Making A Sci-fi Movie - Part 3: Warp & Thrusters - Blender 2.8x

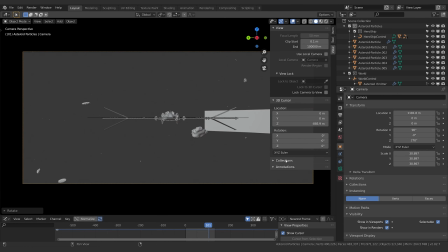20:43 Now he's facing the right direction. Perfect. Okay. Now I'm going to take my camera and in this particular scene, I'm going to,
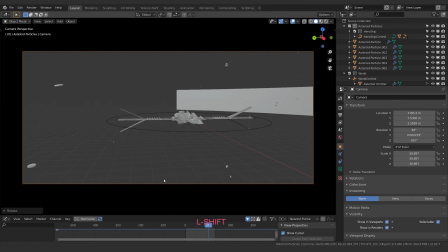20:52 I'll just get rid of the constraint that I have on there at the moment, the follow path constraint. And I'll take my camera and I will grab him on the X and position him right over here where my ship is. And I'm going to rotate him on the Z 180 degrees so that he's pointing in the correct direction. I'll hit zero to jump inside my camera view.
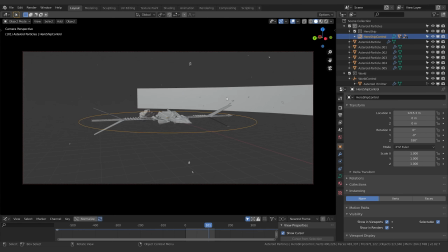21:09 And I'm going to just zoom out a little bit, get rid of my shader editor for now, bring this down, just so I can see the edges of the frame. And then once I'm happy with that, I'm going to click lock camera to view. And that's going to enable me now to position my camera however I want.
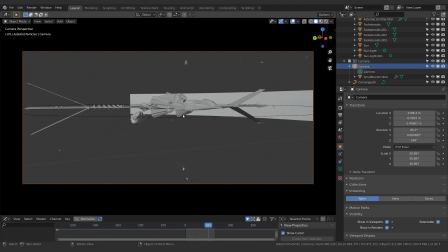21:24 Now, there's a lot of ways we could think about how to position the camera for a shot like this. Oh, one thing too, you can see I'm scrubbing forward and I'm not making any progress.
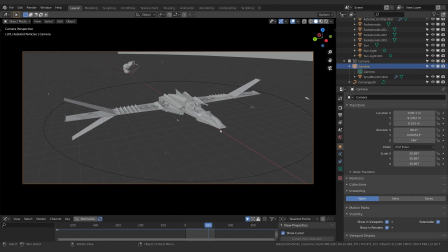21:31 Two ways I could fix that. I could just click on the controller and hit the full stop key, and that's going to make this the center point of my focus, which allows me to then zoom in towards it. Or I could just affect my location, my X location directly. But I have to make sure I select my camera.
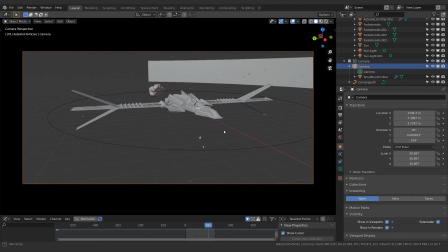21:46 That's the catch. All right, so we could reveal the ship, you know, kind of like flat on like this, but you can see it doesn't really give you a sense of what it is. It doesn't really look as dramatic or as cool. Same with like kind of being dead on at the side.
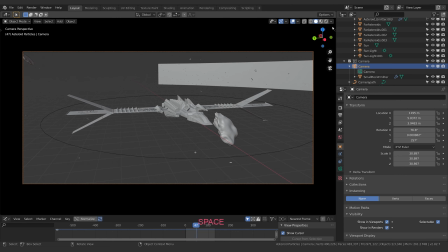21:59 So what I want to do is actually reveal it a little bit up, probably not down. I want to up because the personality of this ship is in the front.
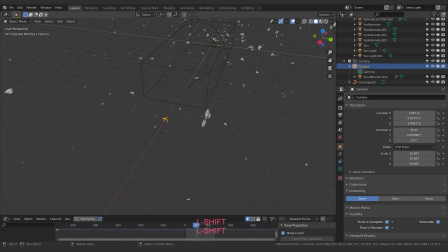22:07 This is where like kind of the front of the ship here is kind of what we'll associate as the face of this character. So showing the face to the audience is pretty important right off the bat. So I'll just bring this up so we've got a good view of the face. And this is going to be kind of where we land this shot. Now I want to have a look at the asteroids, okay?
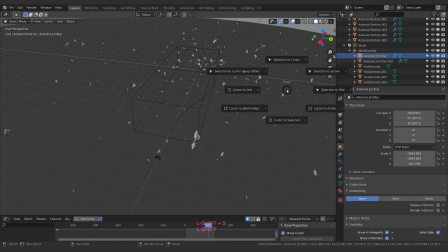22:25 And just kind of see what are they looking like and where are they in conjunction with this shot? Like that's kind of cool, but I'm going to jump out of the camera. Okay, and so just untick lock camera to view and we zoom out. Let's just have a look at the overall flow of these guys.
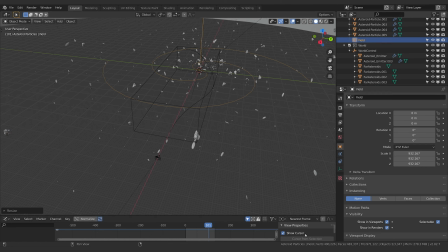22:43 Now, one thing I think might be better is if all of our asteroids were kind of going in a bit of an orbital fashion. So I'm actually gonna go back up to my asteroid emitters and I'll turn on selection for both of them. And I'm gonna hit Shift S and I'm gonna say cursor to world origin.
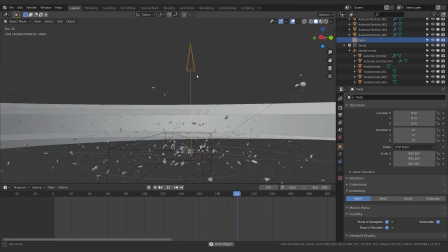23:00 That'll put my cursor right in the center of the scene. I'm going to hit Shift A and I'm going to add in a force field and I'm going to add in a vortex force field.
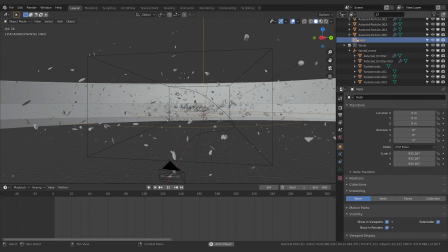23:08 Okay, I'll scale it up so we can actually see it. There we go. Now, this is going to automatically affect all of my particles in the scene. I'm going to create a bigger timeline as well. So I'm going to go over to my timeline. I'll drag this up and I'll say, let's go to 600 and let's jump to the first frame.
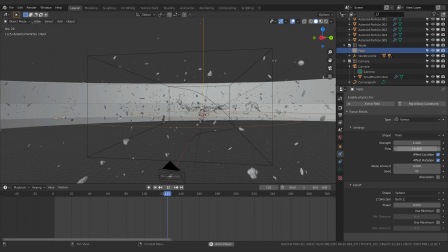23:26 Now, you can see this thing is automatically sucking everything into it and gives it this nice spin effect, which is really, really cool. This may be actually all we need. This is kind of nice. It's way too fast, but it's definitely cool.
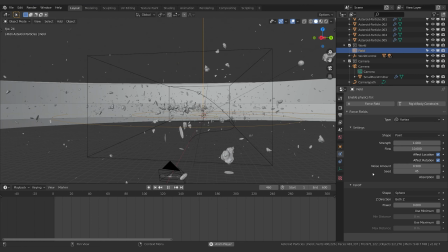23:40 So let's go to the force field. We're going to drag it into the world. And I'm going to go to the settings. So where are we? Down here in the physics tab. All right. So we got a lot of different things we can play around with here.
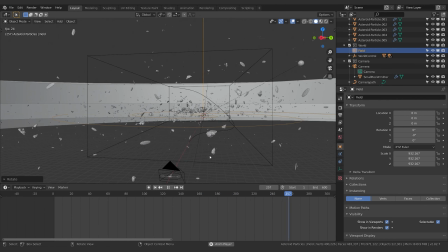23:55 We're going to take the, I'm going to make it a point. I'm going to turn the flow up to 10,
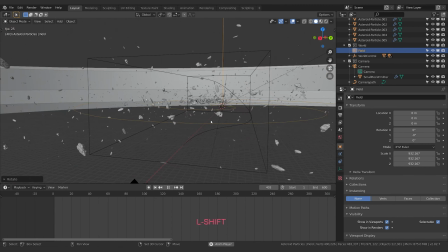24:01 and that's going to slow things down a lot and give us this really nice kind of gradual motion. I'm going to put a bit of noise into it. Not that much, just a tiny bit, probably like 0.5, I think.
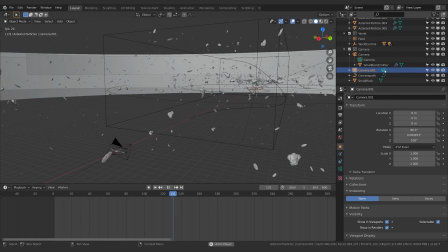24:15 And we might try absorption. That could be good.
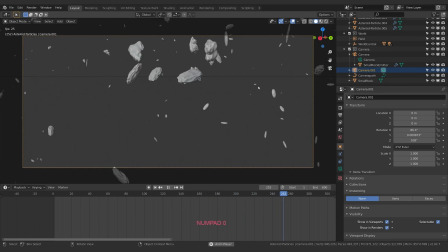24:20 But let's see. I'll go to the fall off as well.
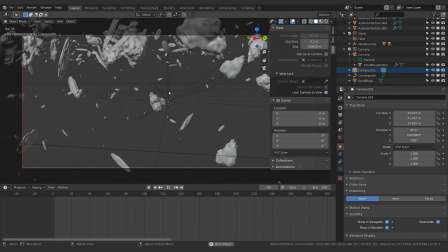24:25 I think I'll just leave the fall off as is. And I'm actually going to have a look at what does the reveal look like.
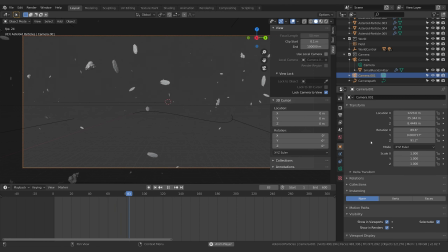24:31 Let's get the other shot set up too. So we're thinking about both of them together. So I'm going to hit Shift A and I'm going to create a new camera.
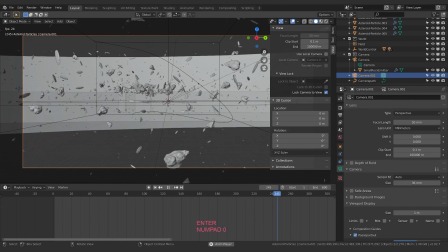24:38 And now if I hit zero, my number pad, I'm just going to jump into the view of this camera, right?
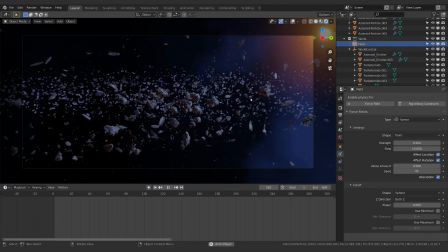24:44 So let's grab this camera, bring him into the camera collection. What we're going to do is hold down control and you click on the camera itself. This makes this the new active camera.